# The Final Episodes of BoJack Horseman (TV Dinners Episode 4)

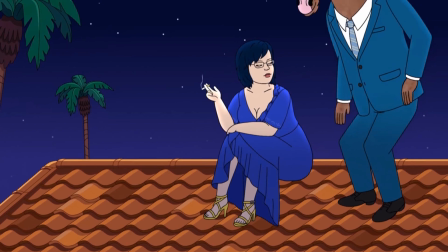The show doesn't give us closure on him, because there's really no point in doing so. Saying that he won't get into any more trouble sounds dishonest.
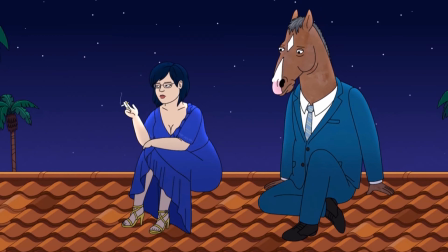Saying that he's going to get himself killed is too miserable. They really can't do either and deliver a satisfying conclusion. But going down the middle does feel a little anticlimactic, doesn't it? Well, what the hell then? If we don't know what's going to happen to this guy, what the hell was the point of the show?
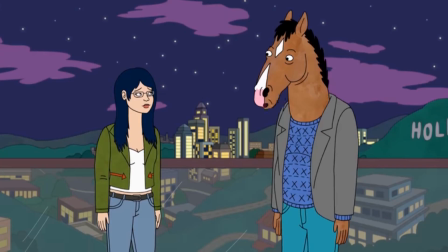Well, do you remember what I said earlier about how we, the audience, share the same perspective as Diane and how the show begins with Diane meeting Bojack?
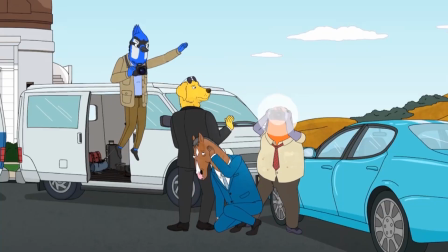I think a lot of us didn't even realize what the show was about. The ending of Bojack isn't about whether he's going to change or not.
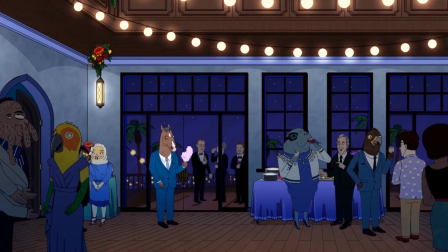It's about how the world changed around him, the people he knew and their experiences and how they grew because of him, both for better and for worse.
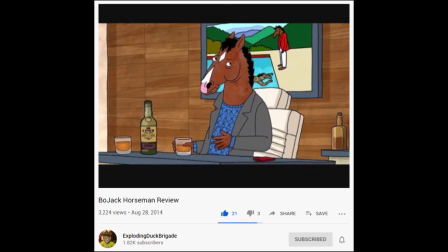And I'm sure that in the six years of the show, we, the audience, who've been watching it from the very beginning, have also changed.
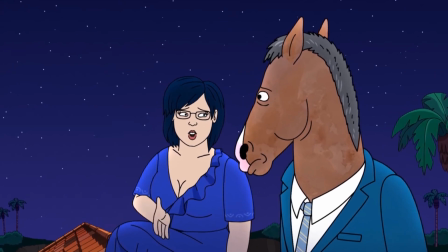Diane says her final goodbyes at the same time we, the audience, have to say our goodbyes.
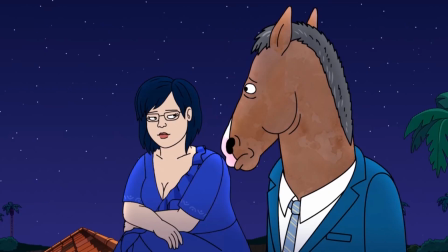I'm not saying the show is about us, but I am saying it's about growth. And I think a lot of us are able to connect with this ending because of that.
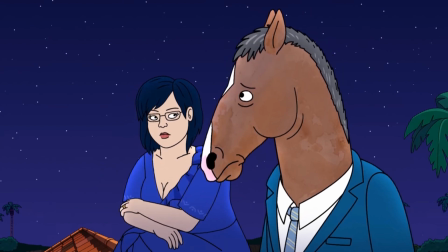Maybe Bojack is a lost cause. Maybe he can turn himself around. The Diane who sits with him on the roof at the end of the show is not the same Diane who sits with him at the start of the show.
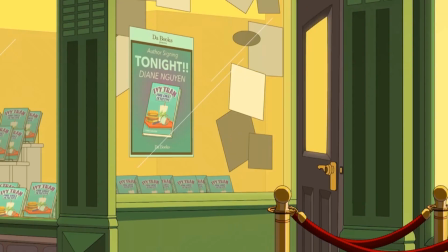She found a way to be happy.
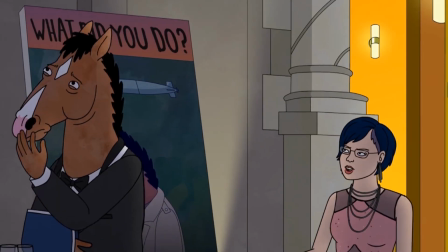But without her own self-reflection, often influenced by Bojack's actions both good and bad, she may not have grown into the same person she is today.
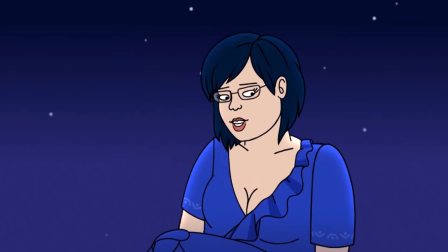And that is when we get one of the most meaningful lines in the entire series.
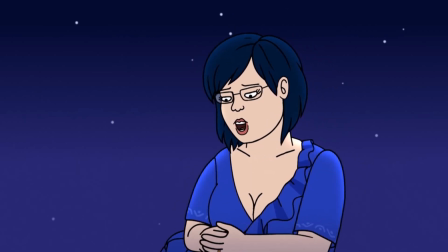I think there are people that help you become the person that you end up being, and you can be grateful for them, even if they were never meant to be in your life forever.
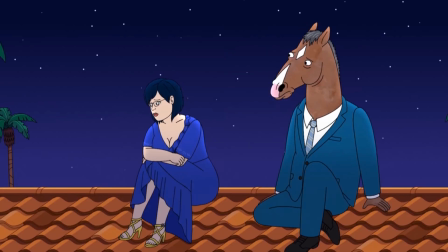I'm glad I knew you too.
Diane has grown enough to know that she does need a different lifestyle in order to be happy, and that does come with sacrifice and a few things.
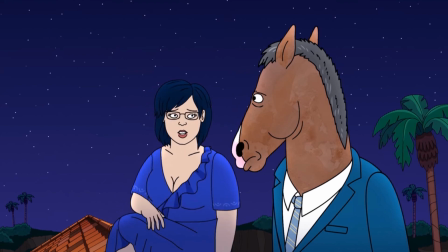Bojack has grown enough to not rely on someone else for his own happiness. He understands and accepts why people in his life are leaving.
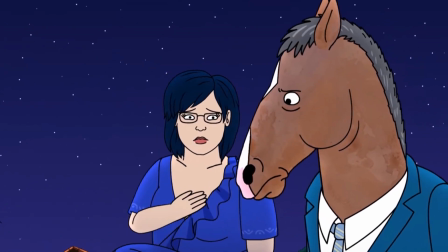It doesn't mean he will change, but I do feel like he's gotten the message. The show ends with the song, Mr. Blue.
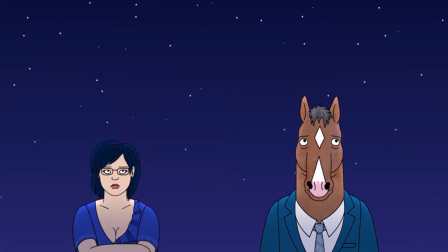With lyrics so relevant to the show, you can almost imagine Diane singing the song to Bojack.
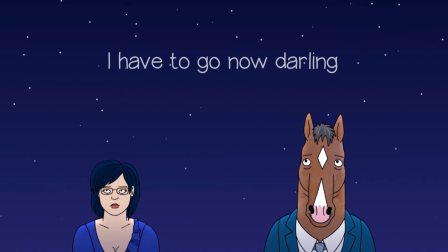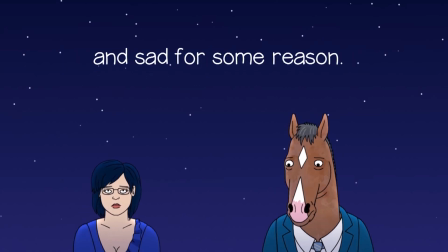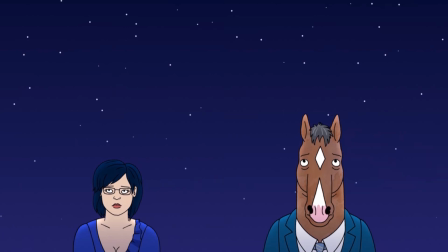As the two stare up at the sky, there's a small detail that really offers us the conclusion of their characters.
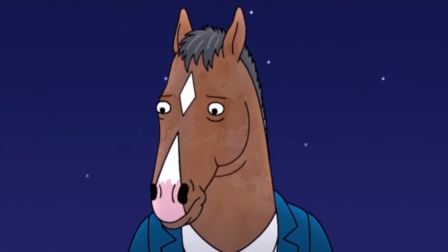They both briefly look at each other as if they want to say something else, but neither of them really have anything left to say,
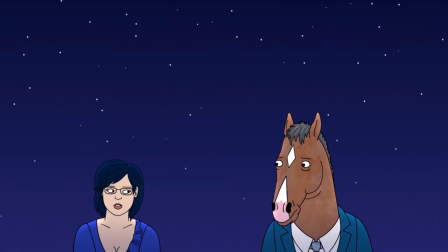and both of them have enough self-awareness to not ruin what is a bitter but also sweet moment. This show really embraces the sitcom style of humor, and a lot of sentimental or serious moments are ruined by Bojack.
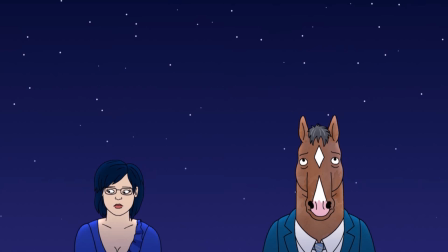This is a moment that Bojack doesn't ruin, and the decision that both of them make to not say another word is what ends the show.